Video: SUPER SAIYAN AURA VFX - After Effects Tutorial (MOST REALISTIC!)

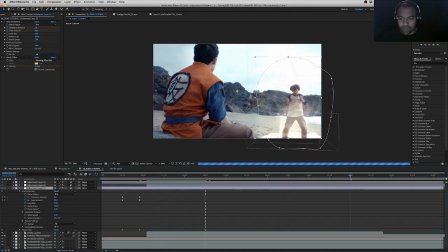[20:39]
Let's get it a little crazy towards the end. So let's take this to 25 and 48.
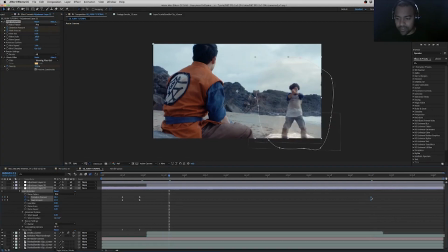[20:49]
That way we feel progressively things are getting a little more chaotic. And as a rule of thumb, always do easy in or easy out. It creates a more natural ramp up effect.
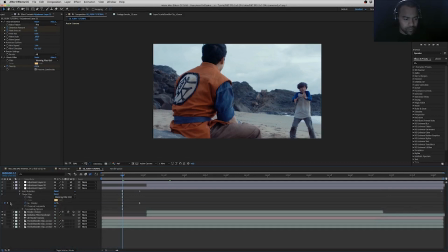[21:02]
And let's do the same with the color so it feels like it's getting hotter as well as more distortion.
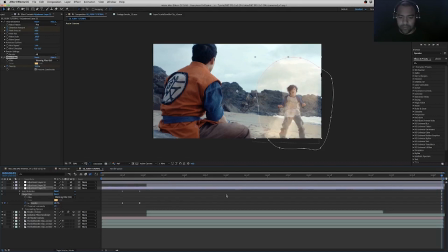[21:11]
Set that to 28. That might be a little much. But you know what?
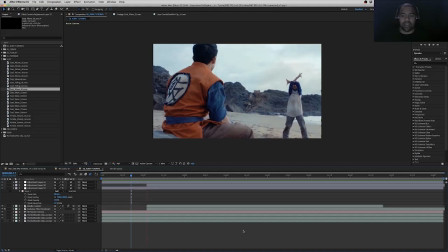[21:17]
Let's just feather this out a little more. Alright, so as we play through this, it really is close to being done. The only thing that I feel like is still off is we don't have the debris, the ground below him isn't really being affected too much.
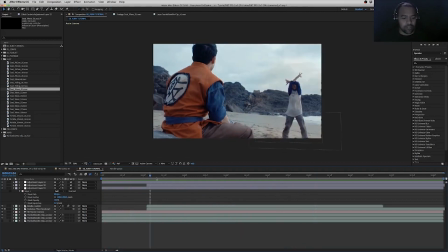[21:33]
So in order to fix that, let's go to our Action Essentials folder. I have a folder called Dust here. And let's use Dust 1.
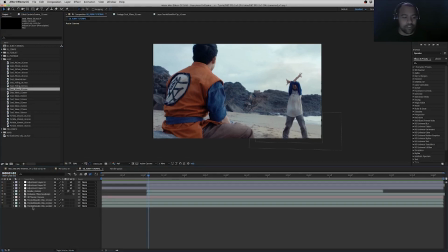[21:43]
And so let's, again, rinse and repeat. Let's go to our bottom layer where we have our camera tracker. Let's select this area again. Right click, create solid.
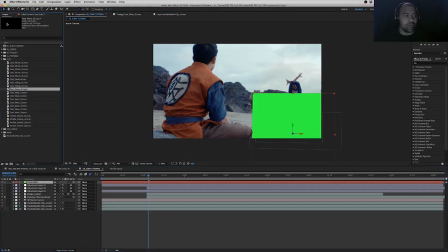[21:59]
And let's replace that solid with Dust Wave 1. Again, hold Alt and drag this over your dust layer and it will replace it. The alternative to that is creating a null object,
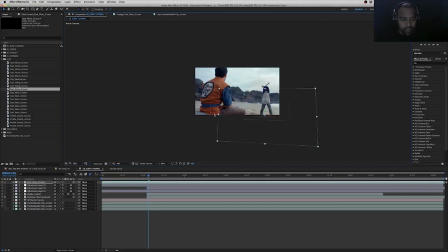[22:17]
and I just find it significantly faster and it keeps my timeline a lot cleaner to do it this way.
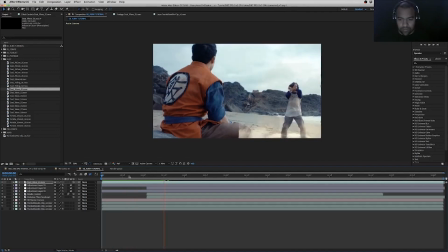[22:25]
Oh shoot, Trunks is getting powered up. Alright, so right off the bat, let's fix the obvious issues. This is getting cut off by Gohan's leg, so let's mask this out.
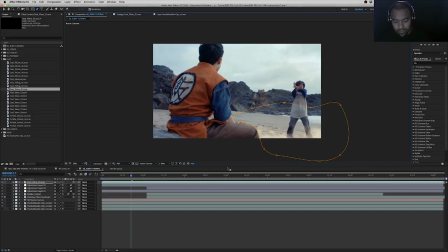[22:40]
And because this camera is going to be moving, we're going to have to manually track that real quick.
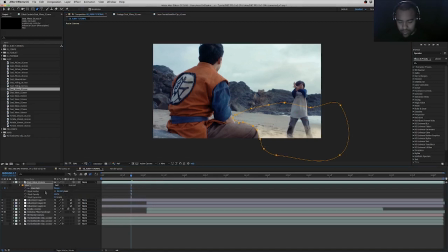[22:46]
So let's just do that real speedy-like. So the good thing is Gohan doesn't actually move his arm or leg here. So this mask is actually pretty secure. So let's put a little bit of feather on that, maybe 8 pixels.
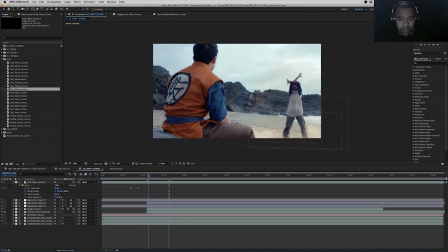[23:05]
And I think we can call that a day. That's awesome. Sometimes you get lucky. All right, so that's looking pretty good. We've got to color correct it because it doesn't match the environment.
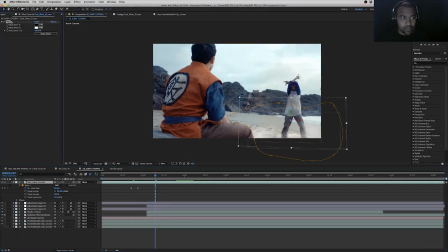[23:15]
So color, go to tint. All right, so after you've selected tint, go to map white to, select your color dropper and select right here to get that sand color.
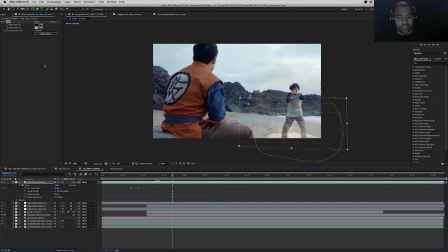[23:28]
And let's see how that blends. Sometimes the color will be so close that it actually almost makes the dust invisible. So then you just kind of have to either brighten it or darken it to your liking.
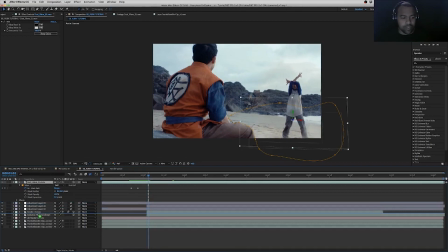[23:43]
So, and you know what? We're going to actually need to bring this below the adjustment layers, so it's also affected by the twitch layers.
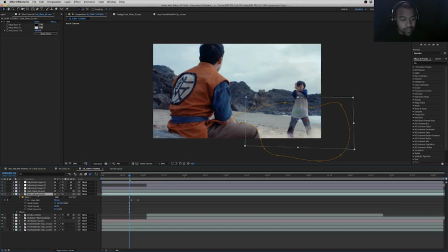[23:52]
Alright, so now let's duplicate this layer. Let's bring this down underneath the Trunks layer that we wrote out earlier.
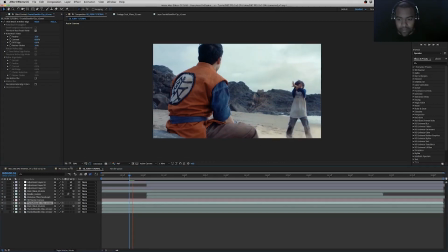[24:01]
And so now you can see the dust is also behind him. And let's stagger this just slightly.
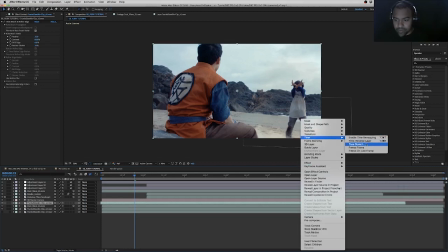[24:09]
And let's slow it down a little bit. Let's set this to 9 seconds.
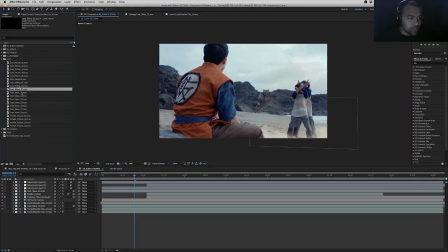[24:15]
And so that it's not the same asset, let's actually swap that out with something else. Alright, let's replace that layer with Dust Wave number 8. As you see, this timing needs to be adjusted a little more.
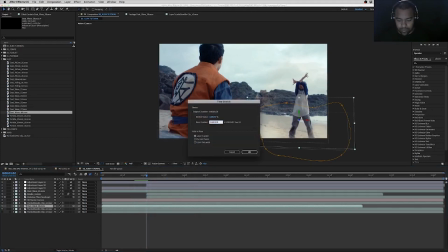[24:29]
So let's set this to 8.
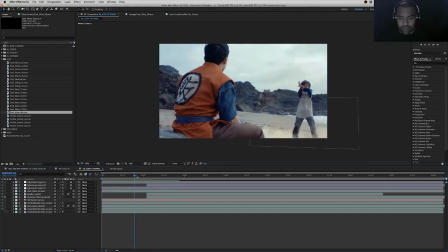[24:36]
And let's actually give that motion blur. Alright, and then the next step will be right when we see that wave come in, right there, let's actually take Dust 1, let's duplicate that,
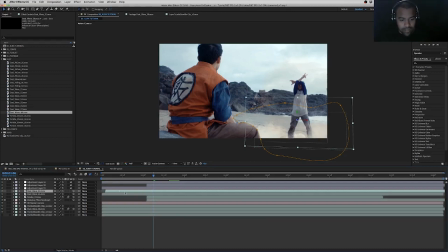[24:51]
and slide that down. And that way more dust fires up as we see that dust wave or that energy wave come up.
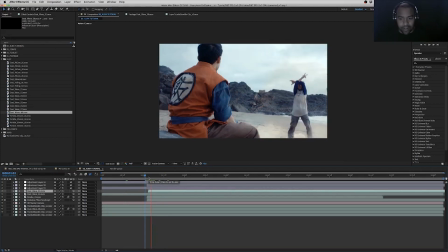[25:05]
The whole key is making it feel like the environment is being affected by the fake effects.
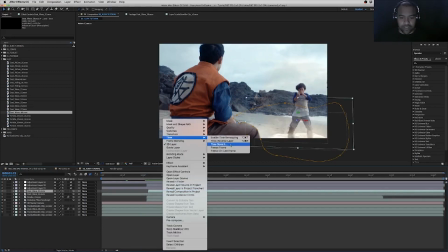[25:11]
And let's speed this up a little bit so it actually feels like it's reacting in real time.
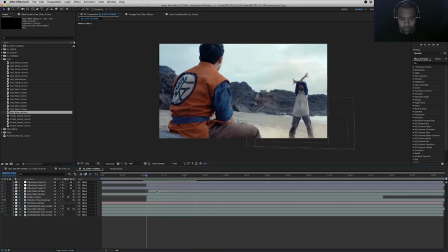[25:18]
Let's turn this down to 5 seconds. And let's shift this down just a little more.
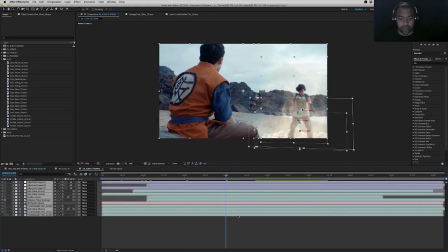[25:25]
All right, and now lastly, what we're going to want to do is let's select everything, right click, pre-compose, move all attributes into composition, and let's take this layer.
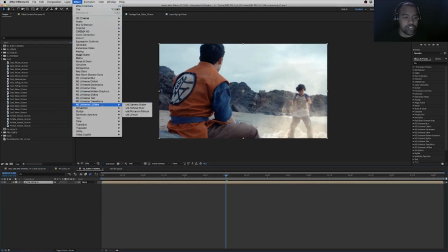[25:38]
All right, go to effects, RG Universe Utilities, Camera Shake.
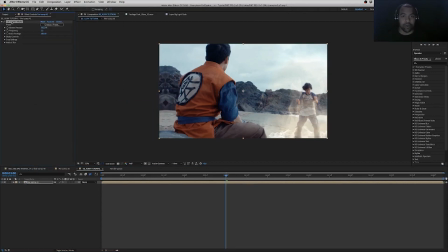[25:43]
All right, so the reason I really like to do this is even though we've already motion tracked everything and it's all in sync and it's lined up together, this adds a little bit of extra energy and intensity to the shot. We can add a little shake that we
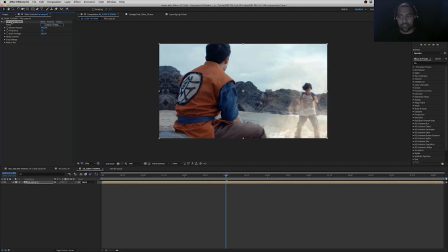[25:57]
didn't want to do with the camera on set because we didn't want to add any extra shake that would make it harder to track the footage. So it's always, for us, it's a good rule of thumb to keep the camera as still as possible, and then in post add things like camera shake to really punch up the intensity.
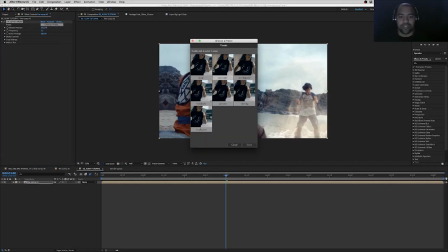[26:14]
So what's cool about camera shake is inside of here we have a bunch of really cool presets that give you different styles of energy. So we don't want anything too crazy like running or earthquake, but let's start with Shaky Cam.
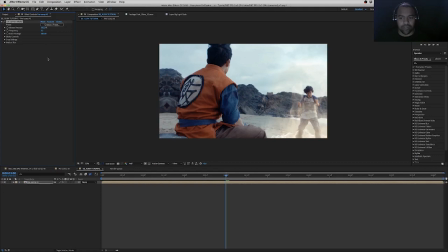[26:33]
It gives it a little bit of an erratic feel, but we're going to turn that down a lot. So let's start off with 50%. Let's turn motion blur on medium.
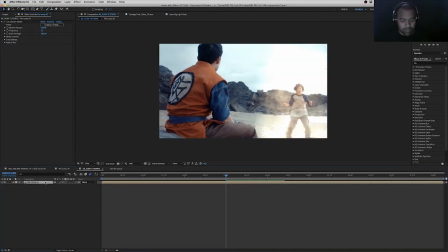[26:48]
Make sure tile edges are checked. Let's also scale up your footage to 110 so there's no mirror issues happening here on the edges.
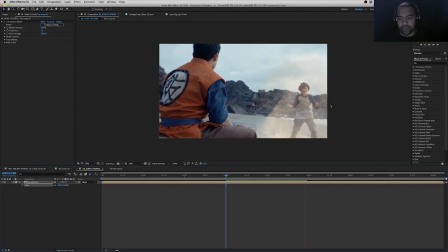[27:00]
That also fixes that weird artifact we were having because of the heat distortion earlier.
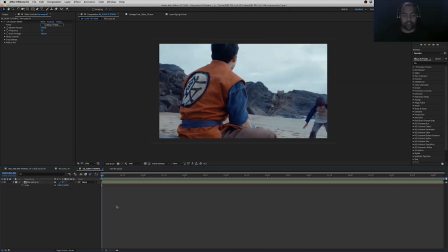[27:05]
Alright, so that just rendered out, so let's play this back and see how it looks.
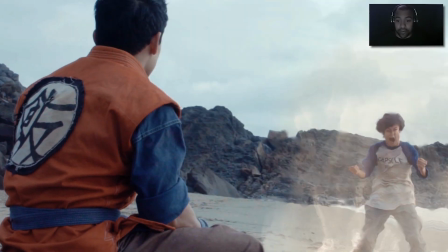[27:12]
It's pretty awesome. Yeah, that camera tracker, or that camera shake really brings this to life.
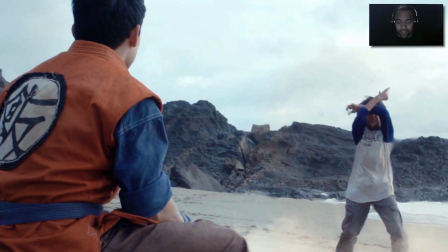[27:17]
It really adds the epic action kind of feel, the intensity. It kind of gives it that, you know, chaotic feeling.
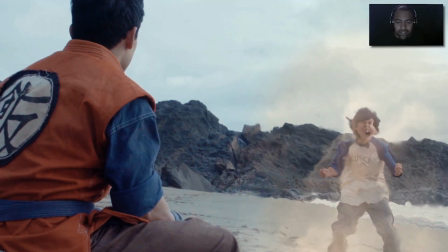[27:24]
We could slow it down at the beginning. Everything's subjective.
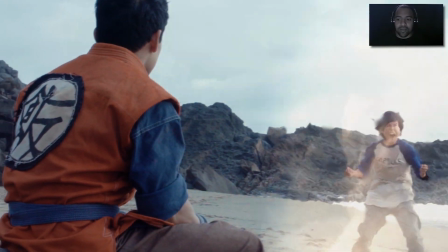[27:29]
You can tweak all these things that we've done today to your own liking. But I think for the sake of a tutorial, this pretty much covers it. Alright guys, so I hope you found this video helpful. We really enjoy making these tutorials. We plan on doing a lot more like this. If you found this fun or entertaining or useful in any way, make sure you hit the like button, share, subscribe, leave a comment below. Let us know what you want us to make tutorials about next. In the meantime, if you enjoy our content, check out our Patreon or check out robotunderdogshop.com. Any and all support is greatly appreciated. And until next time, see ya.